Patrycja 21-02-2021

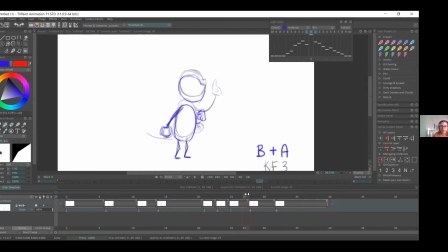So one frame I'd add would probably be between here, between our breakdown and keyframe 3.
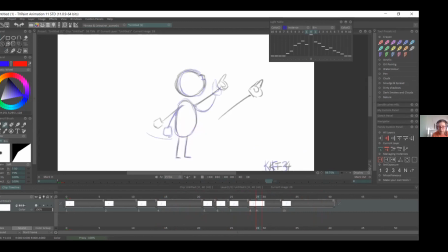Evet, şuraya bir tane frame ekledim. Breakdown ve keyframe 3, keyframe 3 arasına bir tane kare ekledim. I'd make it like I guess like in between.
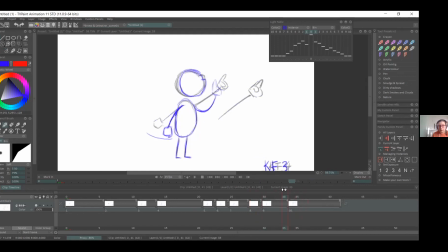Yeah, because then you have the pop from keyframe 3 to 4. You'll have that extreme. So here you can add something in between and to get Evet. like a nice arc on the hand again.
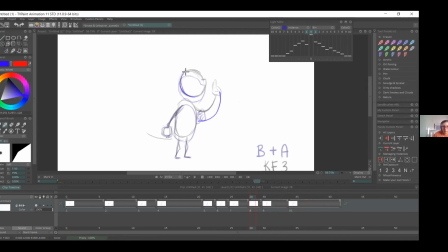Keyframe 3'ten 4'e doğru ekstrem bir hareket var. O araya bir tane in between ekleyebiliriz. So, and because, you know, she's still kind of bent.
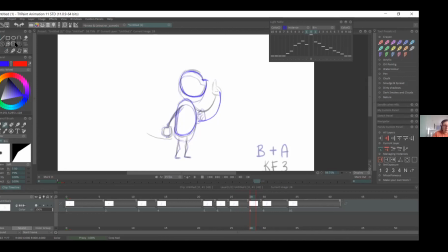Evet, burada hala aşağı doğru bükülmüş bir pozisyonda. So, yeah. I'll try and favor the anticipation pose a bit more.
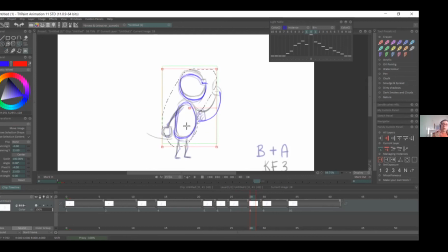So it's not like a complete middle, it's kind of leaning towards the previous frame. Evet, burada anticipating pozunu biraz daha doldurmak istiyorum.
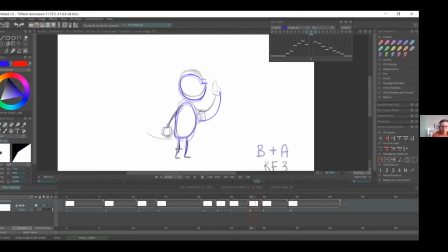O yüzden biraz daha aşağı doğru dizlerinin bükülmüş olduğu bir kare çizeceğim. Just because, you know, if we want to give the energy, you don't want too many frames.
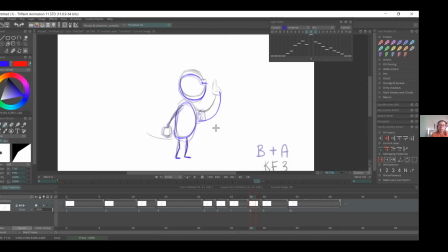If you want something to have like that punch to the motion, so you'll try and keep Evet. like the other side. Evet, yani bir şeyi enerji vermek için araya çok fazla kare çizmeyiz.
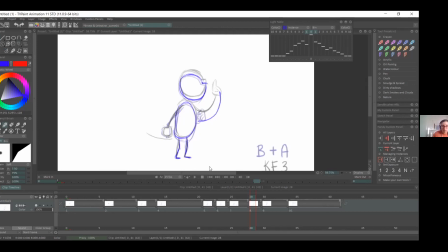Çünkü böyle ani bir hareket olmalı. O yüzden diğer tarafı, yani anticipating tarafını daha fazla doldurmayı tercih ediyorum ben. So, and again, you know, the outer fist that's like nearest to us, that's still going to cushion.
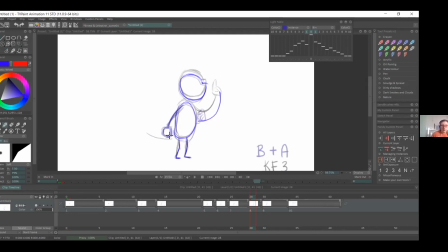So it's still in the same position. Evet, dışarıda bize doğru olan el hala aynı pozisyonda durmaksa. So, yeah, this hand is still kind of slowly coming, but then like in the next frame, it pops out.
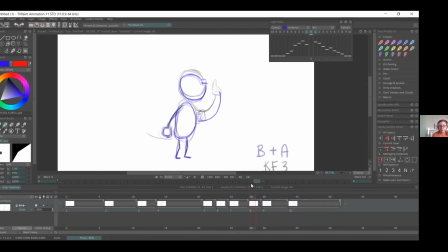Evet, bir sonraki frame'de bu el ani bir hareket gösterecek. And the only kind of like middle drawing is going to be for the hand that's going to point, because you can see how far it's going to travel.
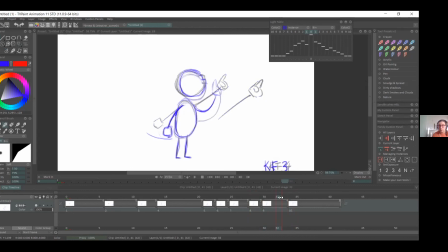And in the keyframe 4, that's going to have the pop. So coming from this to a full kind of extension. So, you know, we'll try and kind of have a nice arc on that.
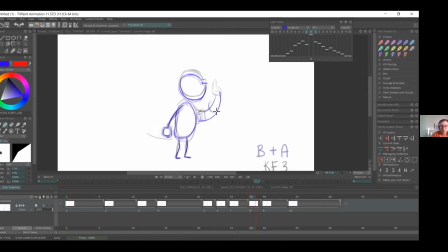Evet, şu diğer elde de orada da güzel bir aks oluşturmak istiyorum. So you kind of want something in between the two, but you can always
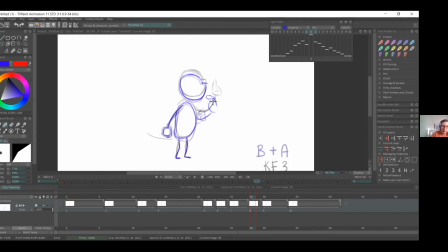you can kind of, you know, have something like this, or you can still favor the finger looking down, so then it will have like a more direction. Evet, burada parmak hala biraz aşağıyı gösterebilir.
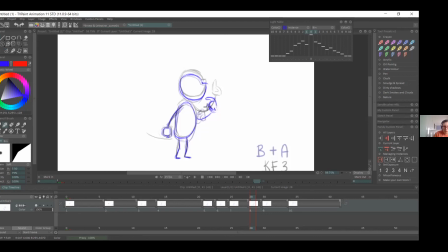Ani bir şekilde bir sonraki pozda böyle yukarı kalkabilir.